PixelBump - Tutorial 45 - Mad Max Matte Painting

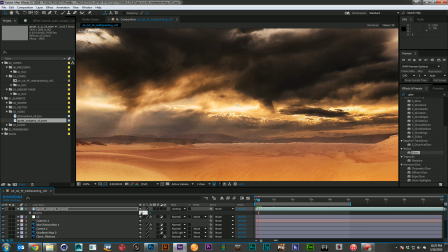So I'm going to go ahead and drop it down to like maybe 70% and check it again. So I want it to feel filmic, but I don't want it to feel like it was poorly processed film.
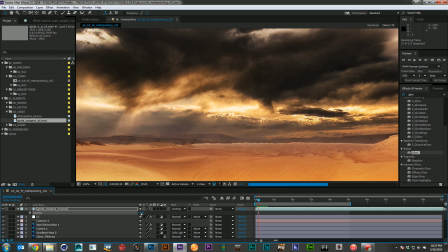and maybe just a little bit more. Let's drop it down to 55.
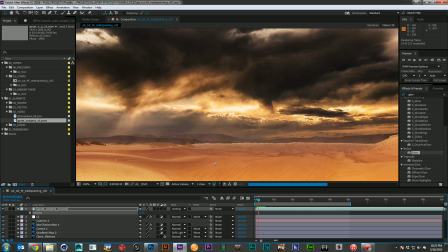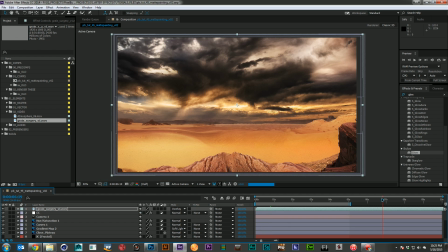Yeah, that's nice. All right. So we've got all that in, but I think we can even do a little bit more with this. So I'm going to go ahead and create another adjustment layer.
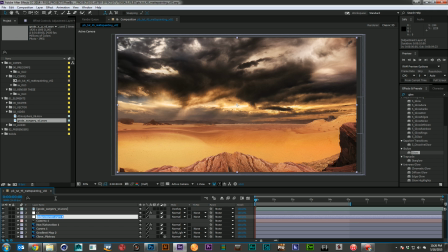And I'm going to call this the heat. And I'm going to grab a turbulent displace,
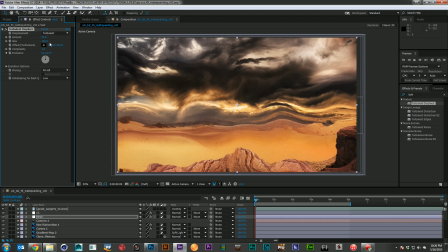drop it over the top, and you can see it's immediately horrible. But let's go ahead and bring our size way down, and maybe even a little lower than that. There we go. And the amount way down. And now I want to take it.
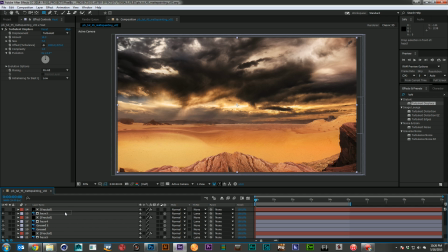I'm going to put this in between my midground. There we go. And some of the other layers. And I'm just going to grab this area here. And I'm going to feather out a mask. Pretty soft.
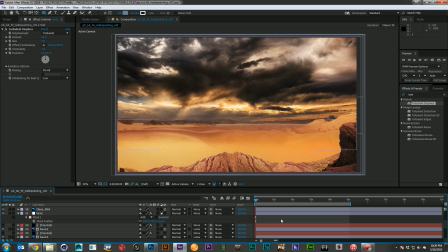Maybe 200 pixels. And I'm going to preview that. And all I'm looking to do is just add a little bit of that heat distortion that you would see looking out over the desert.
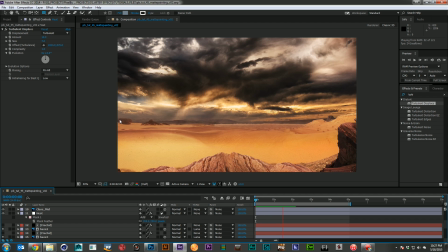And I think my mask may be a little too soft. I don't think we're getting as much as I'd like.
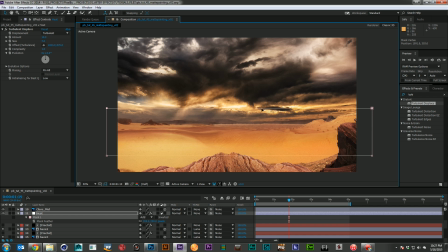Let's go ahead and bring that up. There we go, seeing a little bit of it now. There we go. So let's just bring this up a little bit more. And a little bit more down here.
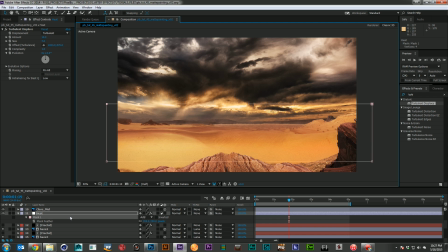And that should give us a little better, should give us a better effect. So again, I'm just going to take my evolution and I'm just going to say time times, again, maybe 25.
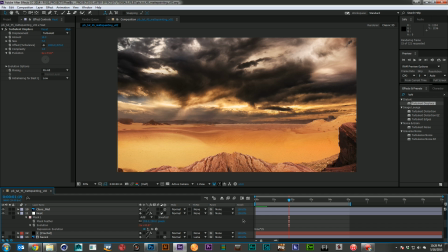And we'll let this preview and see what we've got. You know, I really think I can actually turn up my turbulent displace a little bit.
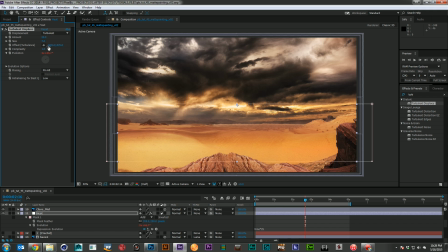I'm going to turn it up to 20 and maybe bring the size up just a little bit, just so I can see what's going on. So they're subtle, and then they're subtle, and then there's too subtle where you don't even see it.
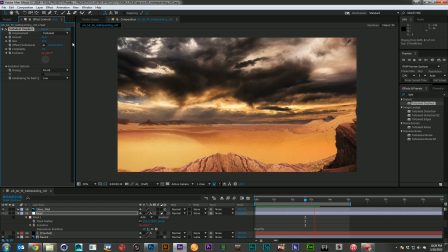That's definitely not what we want. There we go. Just on the edge of being noticeable. All right.
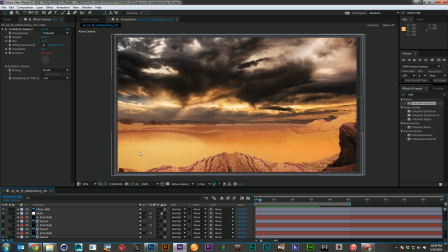So I think our scene is looking pretty good, but I'd like to give it a little bit of focus. And I think to do that, I'm going to create some lightning. So I'm going to go ahead, create a new layer.
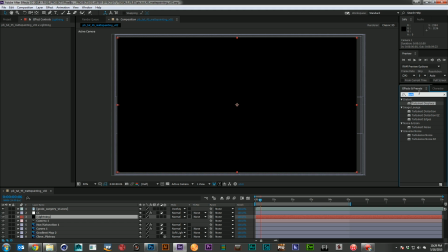And I'm going to call on the Advanced Lightning plugin.